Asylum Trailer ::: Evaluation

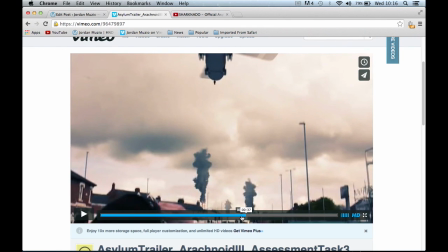And it builds up the symbol of the music. This is why I picked this music. I think I have used 3 different types of music because I liked 3 separate parts to each of the music, because they had these almost like build-up noises just here,
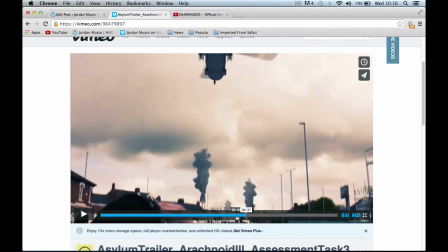or the symbol that kind of goes and then goes into it.
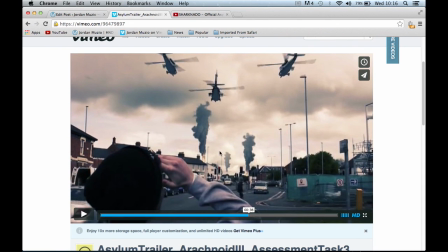Again, added with the sound, it timed perfectly for me. I mean, it could have been a little bit better, but it's with the sound of the helicopters, it's with the sound of the action, so that's why I placed that there.
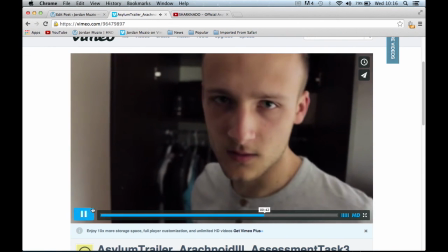And the explosions. But then I've interpreted it with this, which, you know, makes
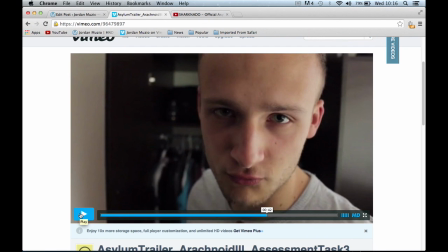this guy, his protagonist, he's found out about his friend, 2 scientists dying in a industrial accident. Not that it was because, you know, something else went wrong and it's something bigger. The fact that he's kind of turned around, he's getting ready. This could have been better in
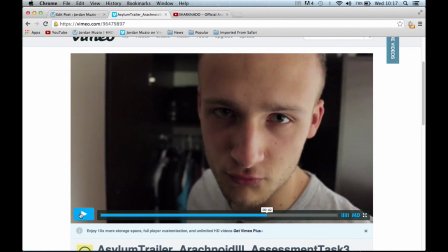the actual production when we were filming, because again, we were short on time. Then we had to do it at somebody's house that lived far away, so there was a very small team
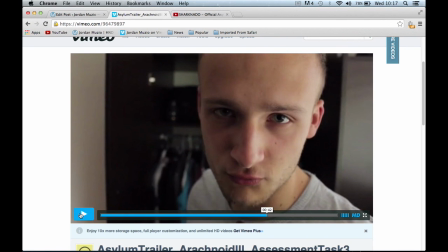working with limited equipment to try and pull back the time that we lost. So editing it together, tried to make it seem like it wasn't as
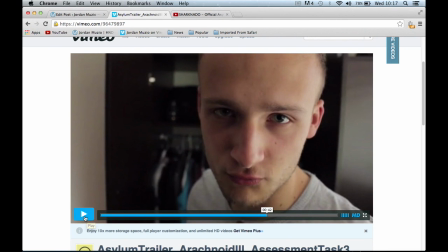rushed, but to me it still seems rushed and it could have been a lot better. So in the future, I think time management is probably key to most of the things that we come across or have come across in this project.
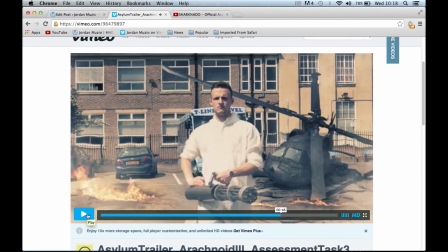Again, we've got the crash site. Sound wise, I know the music kind of does it. He's walking quite, you know, walking with the gun from the helicopter crash site.
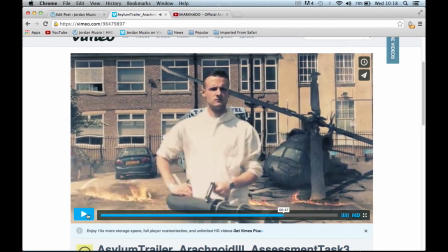You know, I think we could have done with, because you've got the fire here, maybe some rubble falling or something, and that's on me really, as part of the sound design team, but I'll come to that later.
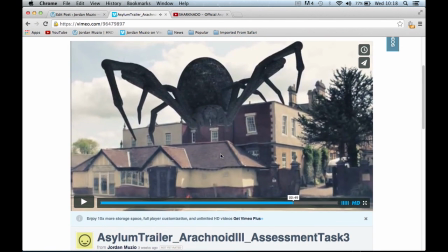I mean, here we've got some fire sounds which I've added in.
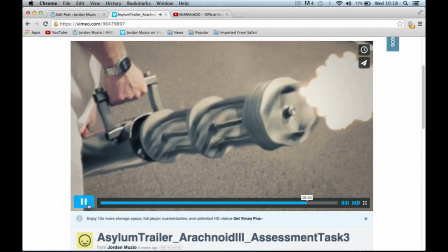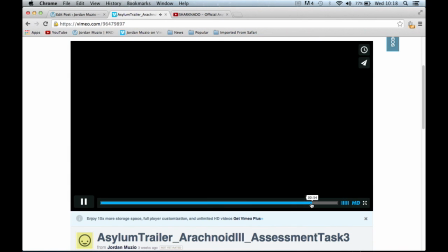Again, we've got the symbol and the build up to the title. Let's just see that again, so you get what I mean.
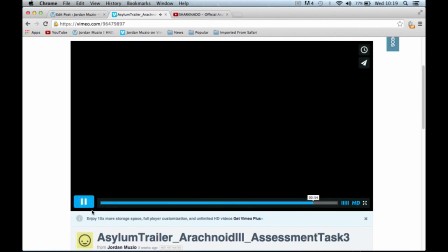Not far enough. And it starts the symbol starts over this, and that's what I've learned from previous
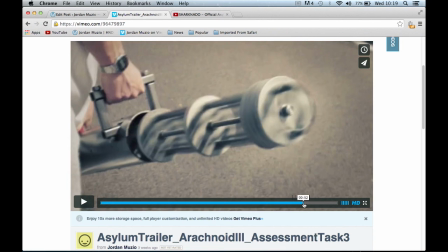projects, and what I've brought with me is the fact that the sounds that I use, I need to make sure that I
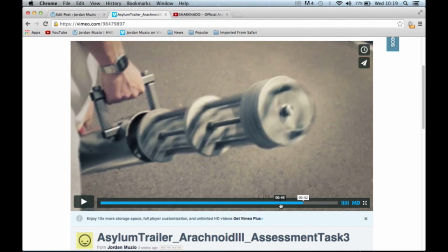in effect link them a little bit more by using a longer crossfade and bringing them in more gradually rather than suddenly, which makes it jumpy, and it draws your attention to the audio and makes you think,
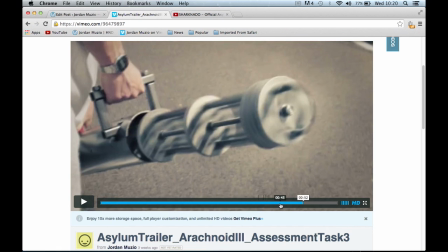oh, what was that, because it happened so quickly, or it brings you out of the trailer or out of the film or short film.